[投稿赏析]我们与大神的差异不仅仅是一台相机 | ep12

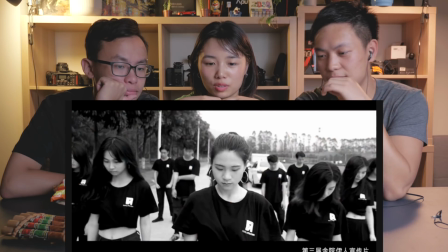表达什么样,我没怎么看懂应该是学院 宣传编码他们的学院
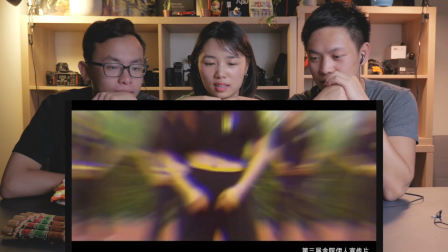但是标题叫这个宣传编码也许这个二叔配三这个音乐
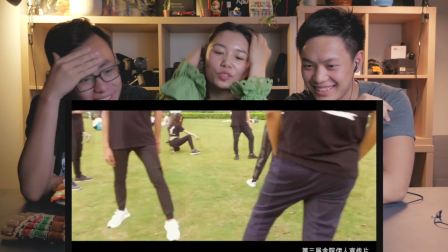好出戏啊对这个胡增鼠的非常好音乐
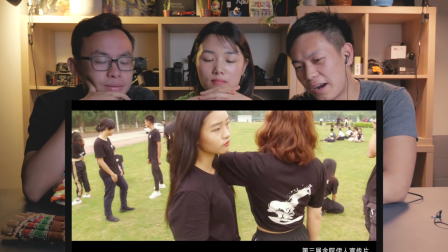其实这个运镜也是太你看它这样加速之后反而是不流畅的你看很晃
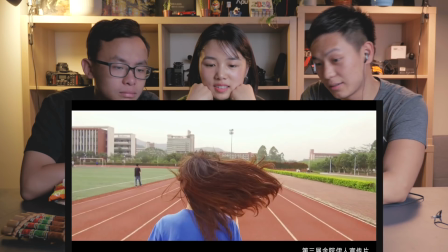这里画面太挑了你看如果是我剪的时候至少有一个小小的感觉就是说
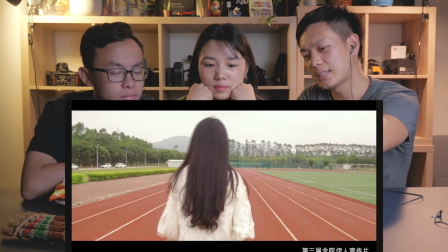你画面都是背影对吧切换的时候尽量匹配上一帧的人的位置和下一帧的人的位置你看跳这个这个这个尽量匹配到一起嘛
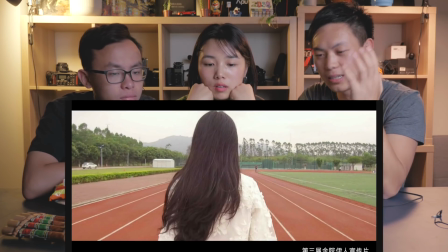这是最简单的一个小小的改进如果你拍的是4K的话你可以后期彩点一下把构图就可以提升一下了
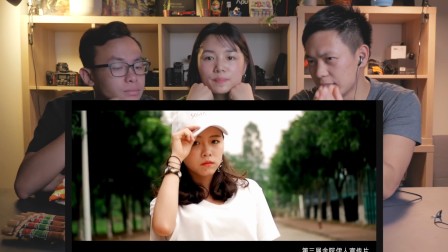然后这里的闪烁呢你看它跟音乐没有完全的匹配到一起音乐节奏不是这样的在跳的它的画面呢就是黑一下黑一下
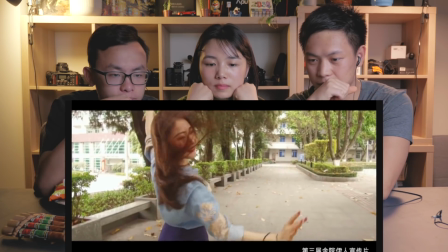没有跟音乐匹配到很好你看一下这些构图啊
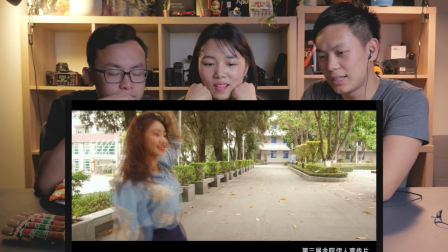他拍的时候根本就没有用心这一片是什么东西呢这一片留了这么多然后这里对焦那又对到这后面上去了
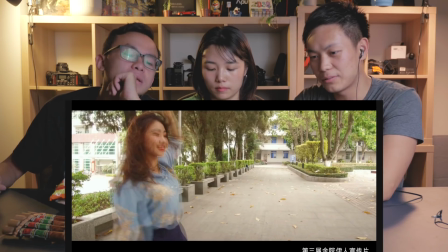你的主角是这里你要强调这个主角的话你应该把它放在中间或者是故意要放在这的话你把后面虚化掉
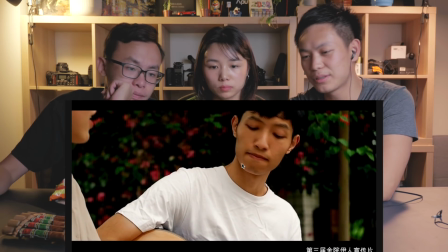别用个大光圈的解释然后这些黑的就是如果是我的话突然黑你可以建议用个渐变的黑
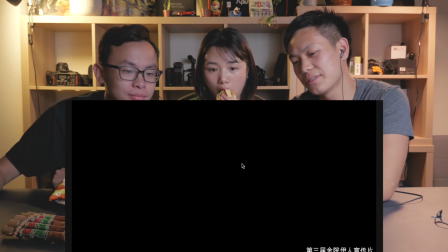你看渐变的黑突然黑感觉就是还是有点和音乐没有很好
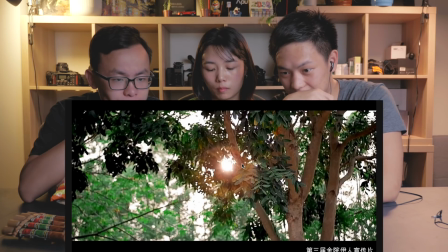你看这里的画面说明这个镜头是很好的这应该是比较好的一个相机嘛这里的景深又很强了
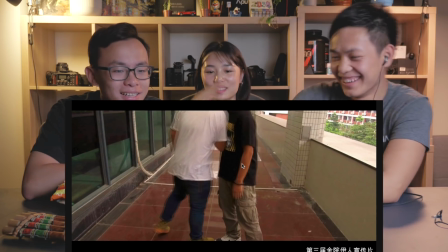你看这个构图咱们来看一下这个构图没有那种拉手的那种冲击感
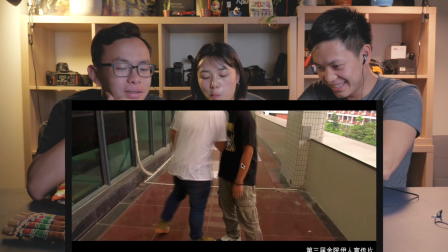对吧就感觉就他就镜头这样固定拍着然后往下低了一点你这个人物的头呢你要么就拍两遍
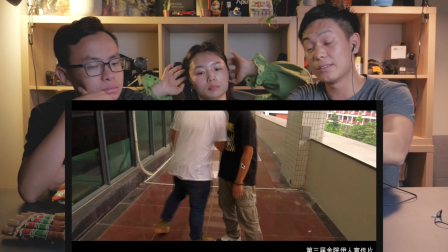一遍是一个大景然后有个透视感那个两个人就站在中间然后再来一个特写特写专门拍他们的手
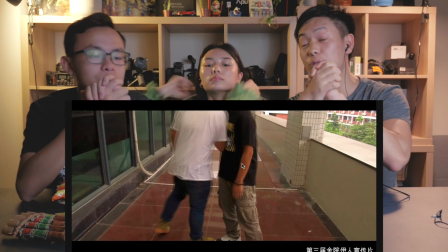拉到一起的一瞬间
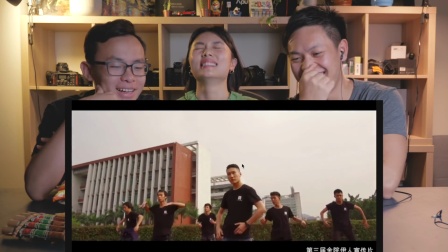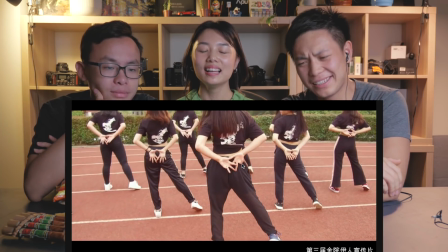你看这些构图看的这让人很难受明明跳得很好看
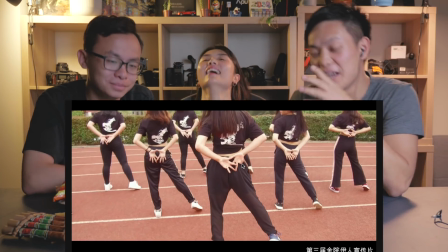但拍出来感觉像广场舞的雪橙片广场舞你看他的这个视角这个摄影师的视角在哪
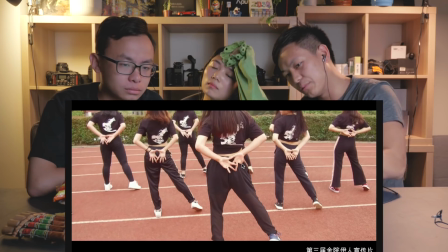在这个屁股上要不来个广角再低角度一点把姑娘的腿都拍长一点姑娘就更喜欢了
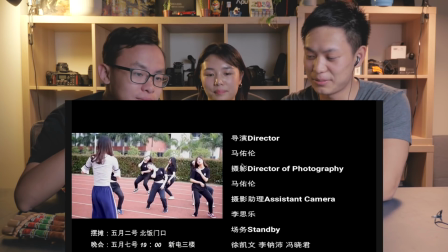是一个姑娘在这拍OK,这个视频那差不多我们先简单的说一下专业的视频和不专业的视频
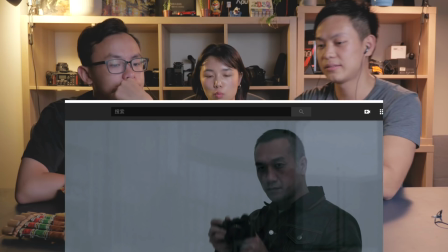你看一下这些学生的作品有哪些差异啊我最直观的感受就是从视觉上来看
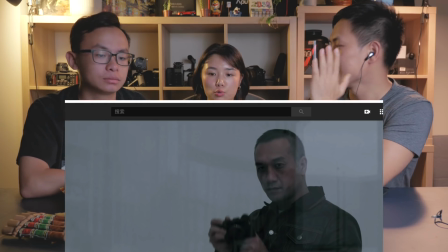颜色调色就专业的视频就很统一然后每个细节都处理得非常好对,这就是第一点啊
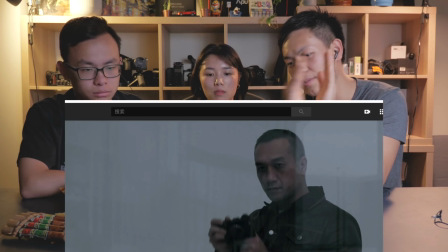第一点就是连贯性不管是画面的连贯性画面与画面的切换画面与声音整体就很流畅很连贯
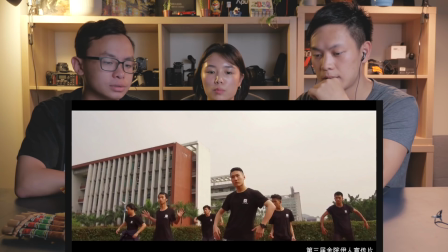这个连贯性是比较重要的一点第二就是我觉得构图没有杂乱的感觉就比较干净如果是学生的作品
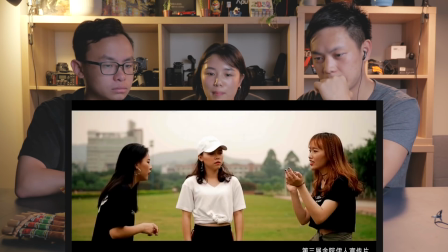有美感就好像是胡乱拍的因为没选择背景
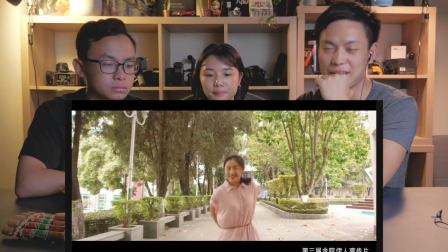没选择场景我们这里就不要说业余作品我们都没有专业的相机拍不出专业的东西
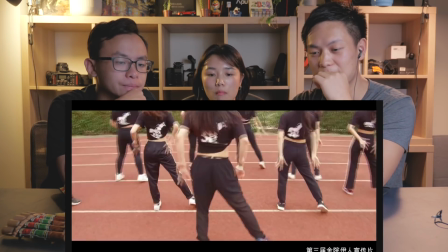先不要考虑相机的因素你看这个作品里面其实它也有一些比较专业的相机拍摄的画面
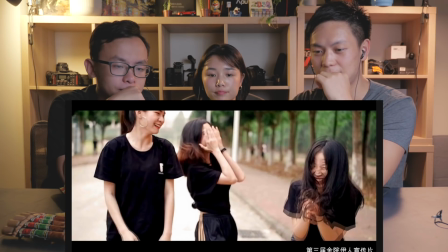比如这个画面还有些很有景深的画面其实相机不是很特别重要的一个东西
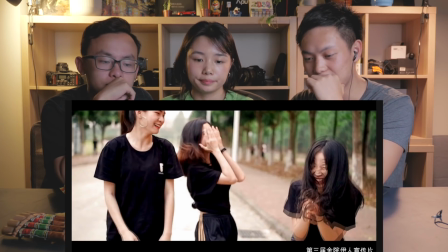关键还是在于你构图总结这,我们再继续看下面的作品吧下一个作品
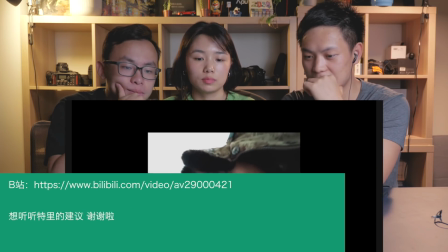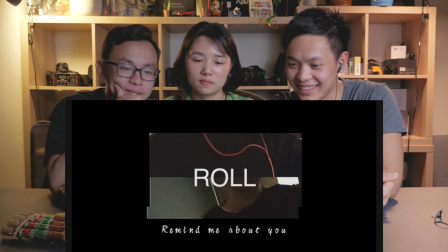这应该又是学生作品吧你觉得他这个旁白是不是有着出戏啊?
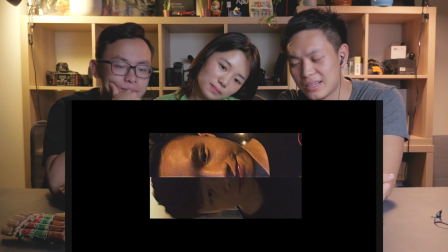还要故意用英文没必要啊,你说中文说的好你就用中文,你为什么英语说不好还要故意装逼用英文呢?
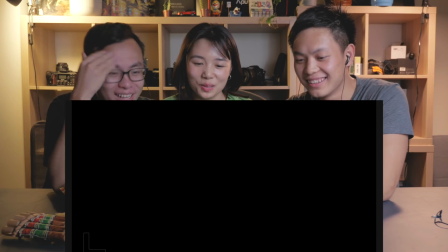诶?诶?什么鬼?这个日天日地,这个什么?
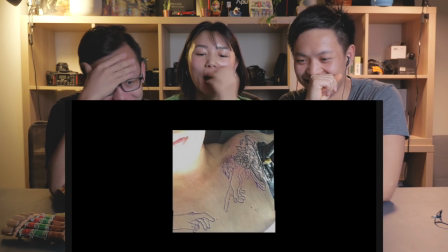那个泰迪,那泰迪那个怎么说呢?哈哈哈哈我靠他这个是左金龙右白虎吗
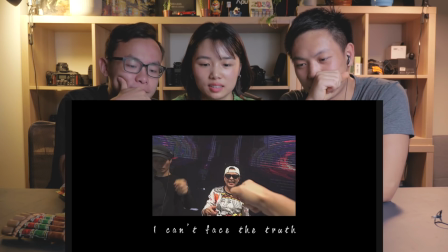还因为他闻那个泰迪这些画面 其实...
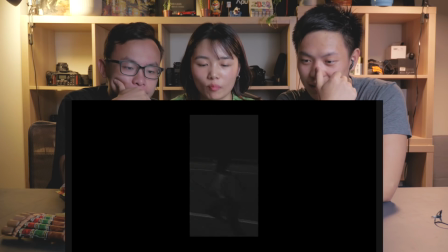对虽然说是一些回忆可以再大一点太小了一点 看来这面开始了Bring back the summer对不起 不装臂了终于不用装臂了快 进入正片吧红头发小姐姐
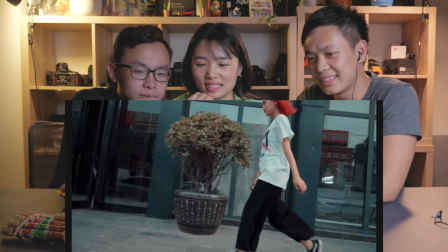我又想吐槽它的构图你看它的构图你能不能再广一点
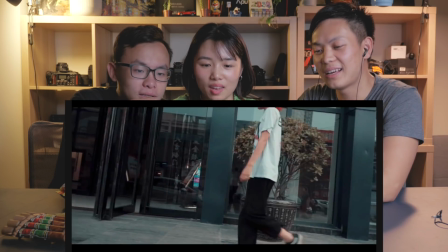如果你要裁剪的话你看,头都没有了不要这样很多人都在用这个
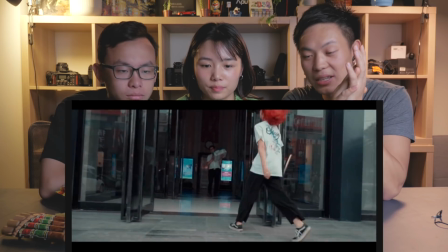所以选音乐也很重要专业的作品不会选一些别人都在用的音乐这应该是学校里面的一个专门拍剧的社团吧
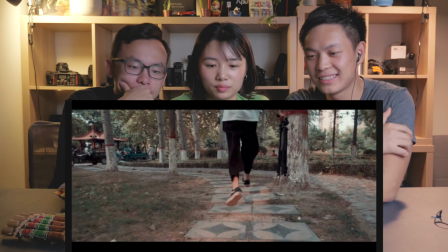这些构图啊这个重点是什么?
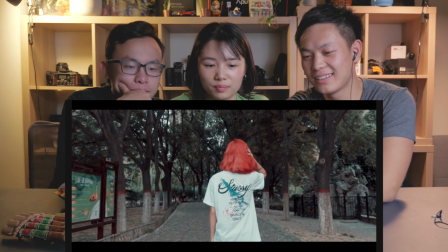屁股啊这个对歪了,你看左边右边你怎么后期再调一调一下让它再中间一点
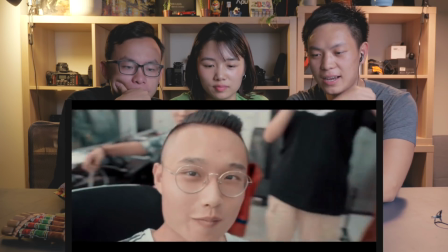这还可以
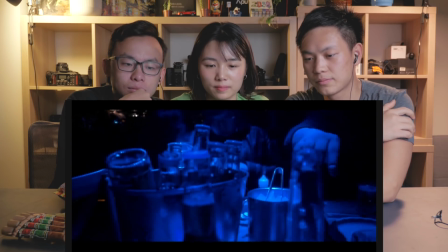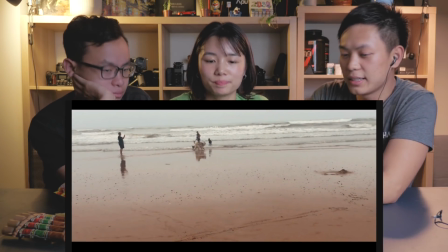怎么样是不是比刚才的作品稍微好了那么一些了但这里呢其实我觉得它有些地方换过来换过去啊
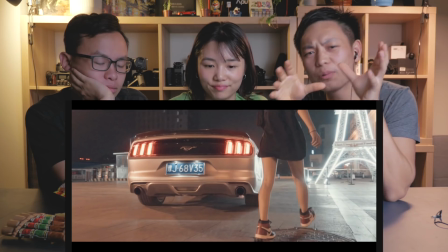其实是没有镜头镜头之间没有太多的关联性它是为了去匹配运镜而去匹配运镜
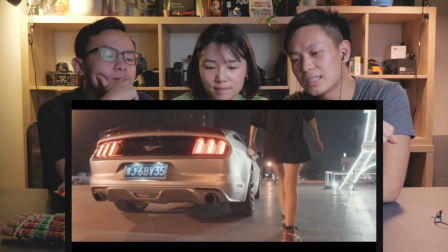没有在内容上有一定的相关性这样就太强行的去制作那样的效果
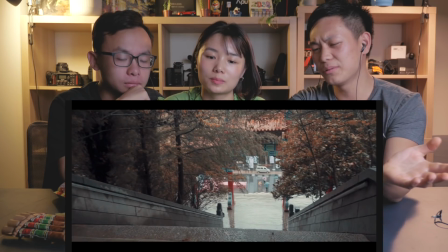我就问你你这个镜头要表达什么东西你这只是一个比较空的一个街道
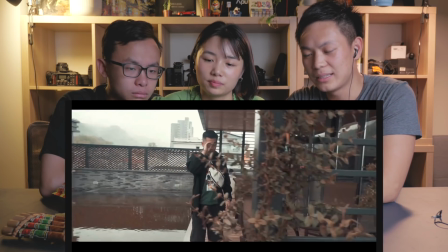就这些比如说这些画面它只是一个人在里面其实虽然匹配了运镜但是这个画面或者这个小片段
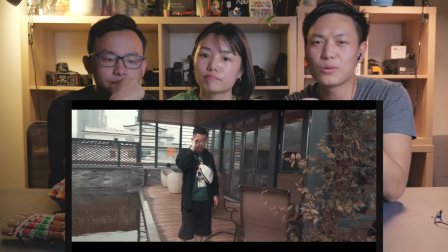对于整个视频的叙事啊或者表达的主题呢我觉得帮助不是特别大大家在选择片段选择素材的时候要考虑这个问题
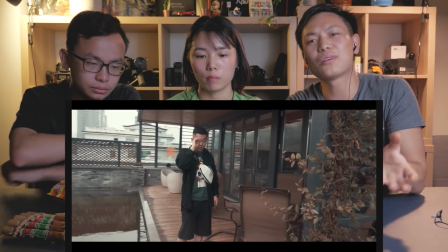不光是你要考虑这个运镜这个你要制作比较炫酷的效果同时也要考虑到这个画面对于你整体的主题有没有帮助有没有符合你的主题和你的要表达的东西好我们看下个视频啊我们先来看一个比较优秀的作品吧
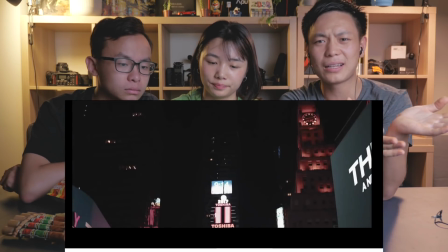这个作品是用A6300拍的A6300好像大部分学生都有而且很多学生都用的不是特别专业的相机
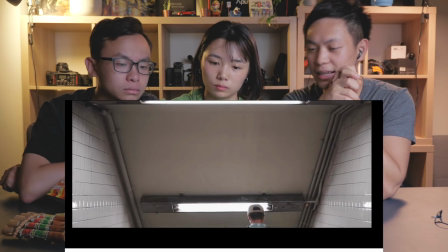我们来看一下它的作品听这个音效设计声音
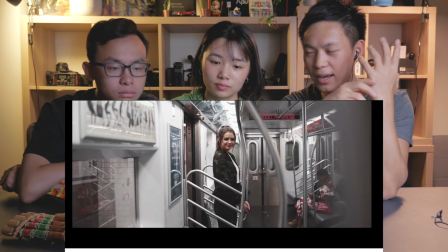它加了一个电影的旁白或者是语音
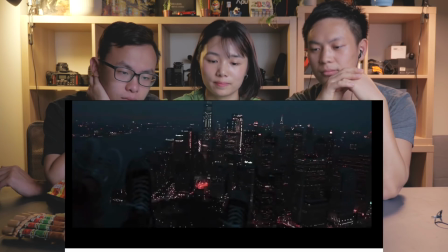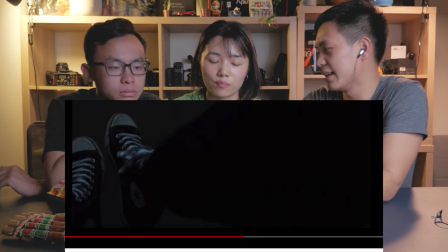你看这类是不是还是挺舒服的看了前面一点的我就不继续看其实整个视频还挺长的
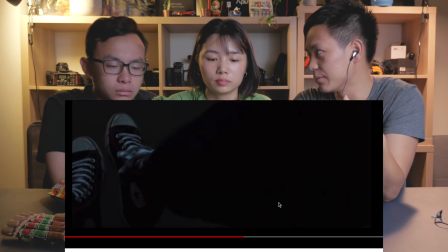和刚才那个视频看也是同样是其实记录这个是一对情侣他自己记录自己的生活刚才那个视频是学生记录他在学校里面社团的一个生活
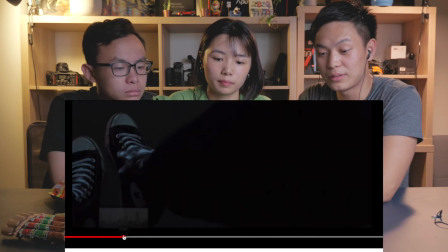可能有点不一样但是我觉得还是有一些相似性的首先从设备上用的是六三那边入门级的一个设备
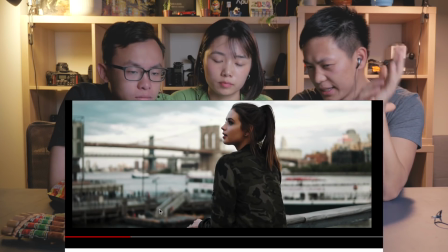你看他的视频里面声音声效对吧有背景音音乐的选择都很舒服
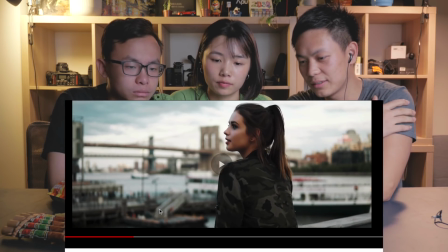然后再是他的构图你看这些构图这些颜色是不是很舒服然后他的这里面的剪辑呢用的hyperlapse
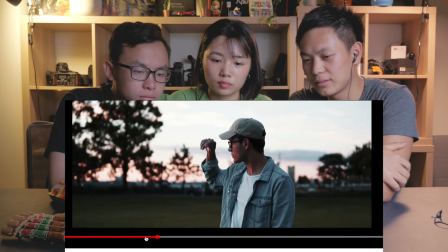还有一些空镜的时候衔接也是比较自然比较好的也符合他的视频主题你看他拍的那些街头画面
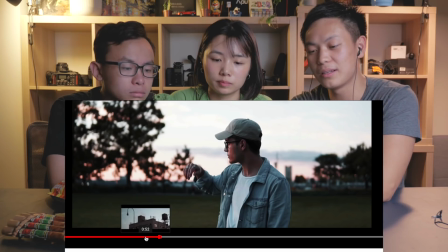因为他这个视频主要就是纽约他们在纽约的一个旅行
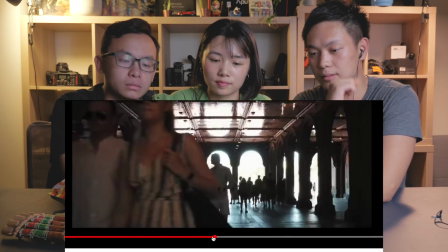这些过头这些画面哎 马一下又贴到这个
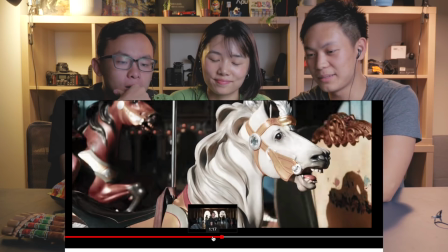这不是一个蒙太奇吗旋转木马
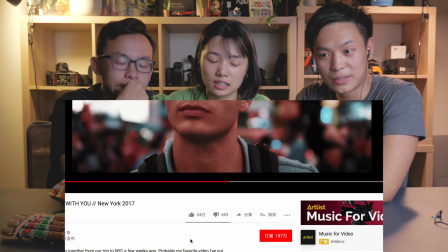对了忘了说大家要看原视频的话我们看到第一个原视频是
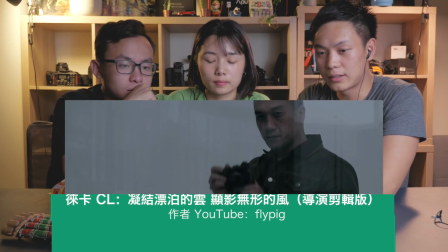来卡CL在YouTube上和B站微博上都可以搜得到第二个视频是I like me better with you大家自己去看,看完整版
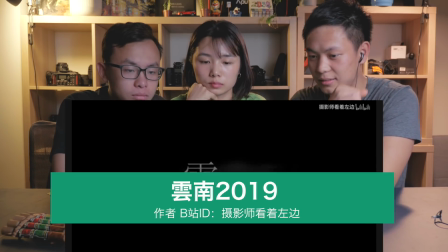好了,那我们再看一下最后一个作品云南2019哦,这个构图还可以吗?
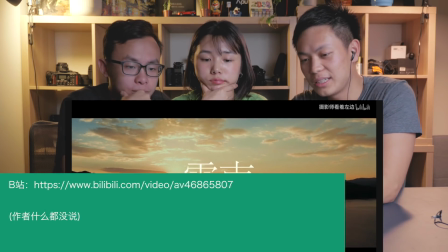颜色还挺舒服的但这个音效我觉得有点出戏了做这些音效,咳咳咳的声音你要和画面里面的蚊子的动画要匹配
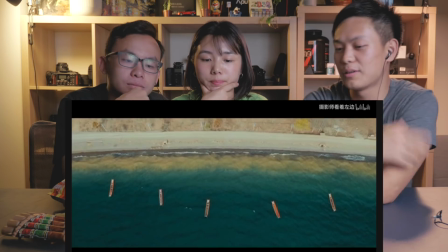你看它的蚊子动画动得很少它这个环境呼呼呼的那种呼呼的声音
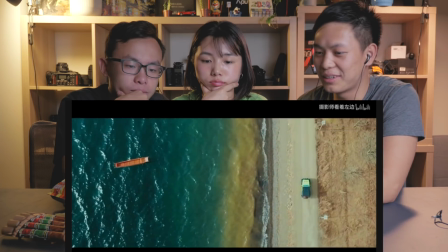其实太重了,有点太重了有点喧宾夺主了